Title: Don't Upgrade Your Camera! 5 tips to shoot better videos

So when you're shooting a person, you want to keep their eyes on either the top third or the bottom third, depending on what type of scene you're doing.
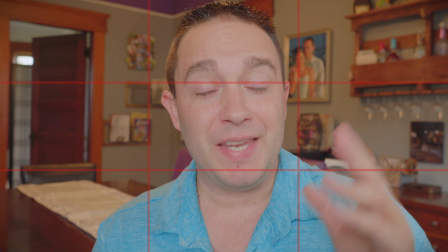4:15 But if it's a typical talking head, you'll want to keep them on the top third. Now you can do something even more fun with it and kick them off to the side. So right now I'm right in the middle on the top third, but if I scoot a little bit,
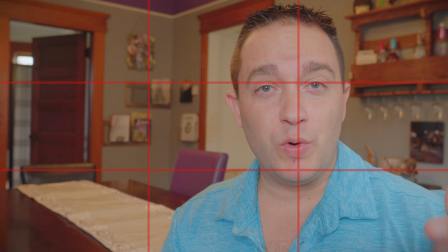4:29 I can be to the side right with my nose in between the other third and my eyes are on the top third.
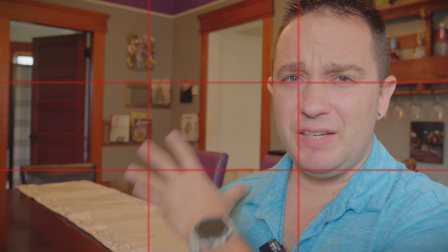4:36 Now that adds a little bit of interest, but you don't want to leave a bunch of blank space over here or anything like that.
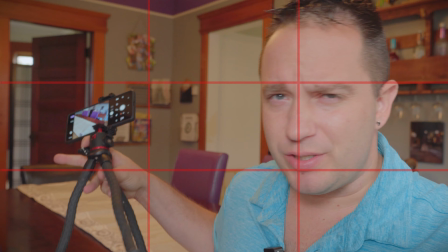4:42 So like if I was gonna set this scene,
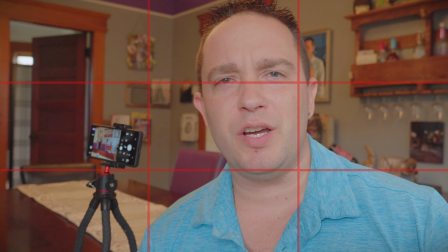4:43 I'd maybe like set my phone here or something else that's part of the scene and set it there so that there's not a lot of empty space here.
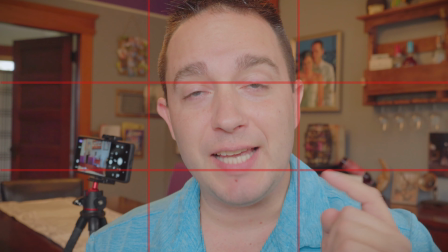4:51 Think about your rule of thirds, use your grid lines if your device has them, I haven't come across a phone in the last 5 years that doesn't have them. So check your phone settings, turn on your grid lines. The third thing you need to think about when you're trying to shoot better video with your phone or whatever camera you currently has is creating depth to your shot. With this shot right here, I have some background blur because I've separated myself pretty far from the black background. But also, with a normal camera, you can create that background blur pretty easily, even if you're not that far separated from your background. But let's talk about using a phone to do it. So, creating background blur with a phone can be a little bit difficult, but it can be done. Or creating blur in your shot in general can be done. And we'll talk about that in just a second, a little more, and shoot something with the phone to show you these techniques to adding depth. The other option, which is something that's definitely necessary that I didn't really do in this shot here, is adding some lighting on your background to separate the background lighting from your foreground lighting and giving you some depth that way. So let's shoot with the phone real quick, and I'm gonna show you how to do both of those things. All right, so as you can see here, there's not a ton of background blur.
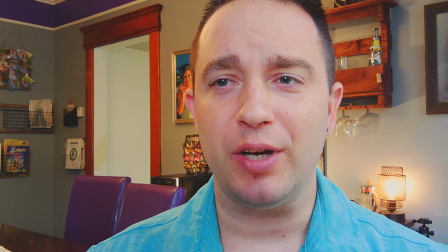6:01 It's really hard with a phone to get that background blur, and I've separated myself, like that wall's pretty far back.
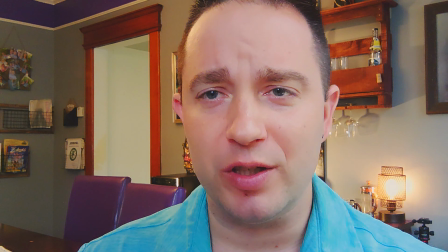6:07 It's blurrier than me and not as crisp and sharp as I am, still not like a good bokeh like you would like.
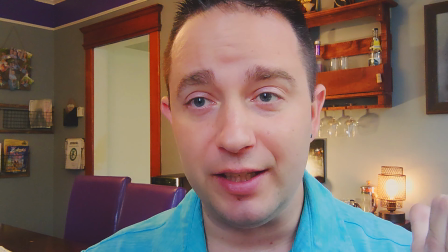6:14 So what I've done is I've added a practical light here and then another light that's kind of hidden
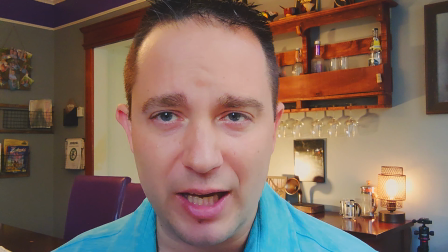6:19 behind one of these chairs just to shine more light and add some dramatic kind of shadows and stuff onto that wall,
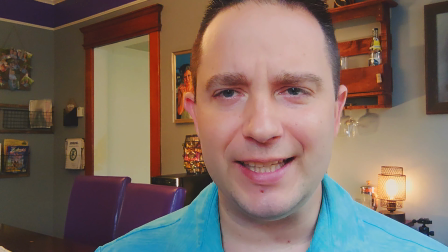6:24 making it a completely different lit setup than I am personally.
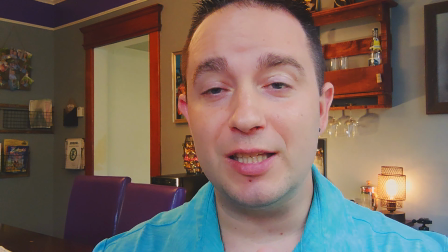6:29 And that adds some separation from the background, but let's make a blur. So I'm gonna reset this up and we're gonna create a blur.
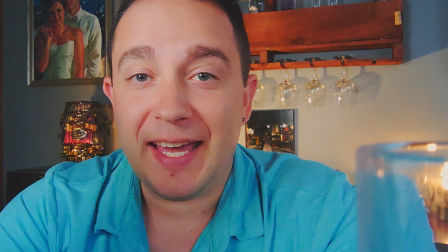6:35 All right, so now you can see I've added this glass in the foreground and that adds a blurred object that really creates a full separation here.
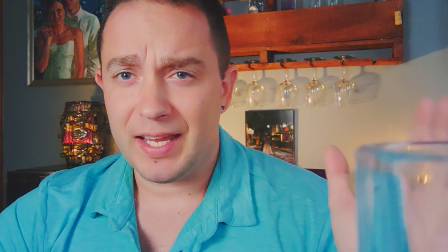6:43 And the reason it works so well is because most cameras and phone cameras and pretty much all cameras have a minimal focal distance.
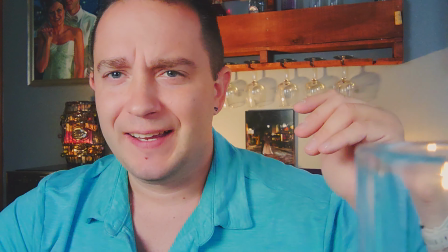6:51 And it's usually somewhere between like 6 and 8 inches and maybe even farther than that on some lenses.
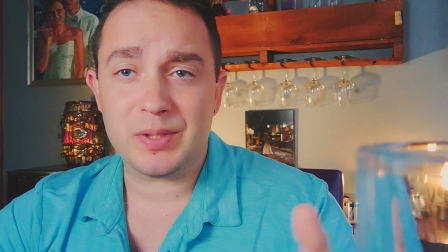6:58 It just depends on the lens. But most selfie cams, which is what I'm using, it's about 6 to 8 inches.
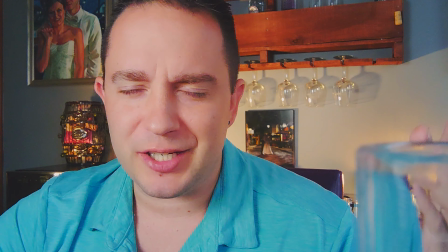7:04 And I've got this up close, like within like 3 inches of the lens, which gives a great blur.
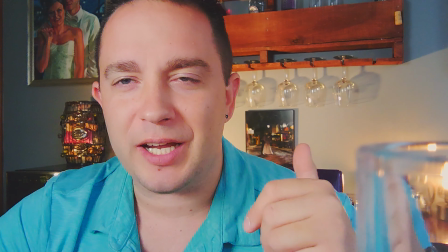7:10 And then I've still got my extreme lighting on the background, and this creates a full separation in this shot.
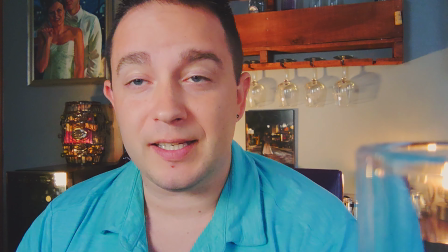7:16 So it's a pretty decent shot if you're going to shoot a talking head like this, and it gives some depth and character to your scene. All right, the fourth thing that you want to add to your mobile filmmaking is camera movement. And you can do it handheld. You can do it with a slider that, you know, costs a little bit of money, but there are some good ones out there for under $100. There's some wheel cart ones that you can just set it on and it's like a roller skate wheels and it can roll it. You could use a roller skate from around your house. You can use anything that has wheels on most scenarios to add some really smooth movement. There's some other really fun, easy tricks where you can just snag something from your house and do it. And I'm gonna show you how to do those with my phone here. And I think that runner that my wife recently bought for our dining room table might serve some purpose here. So let's play with that, and I'm gonna give some movement here. And mind you, this isn't going to be of me because I'm gonna be filming it. This is more adding movement when it's you filming a subject versus filming yourself.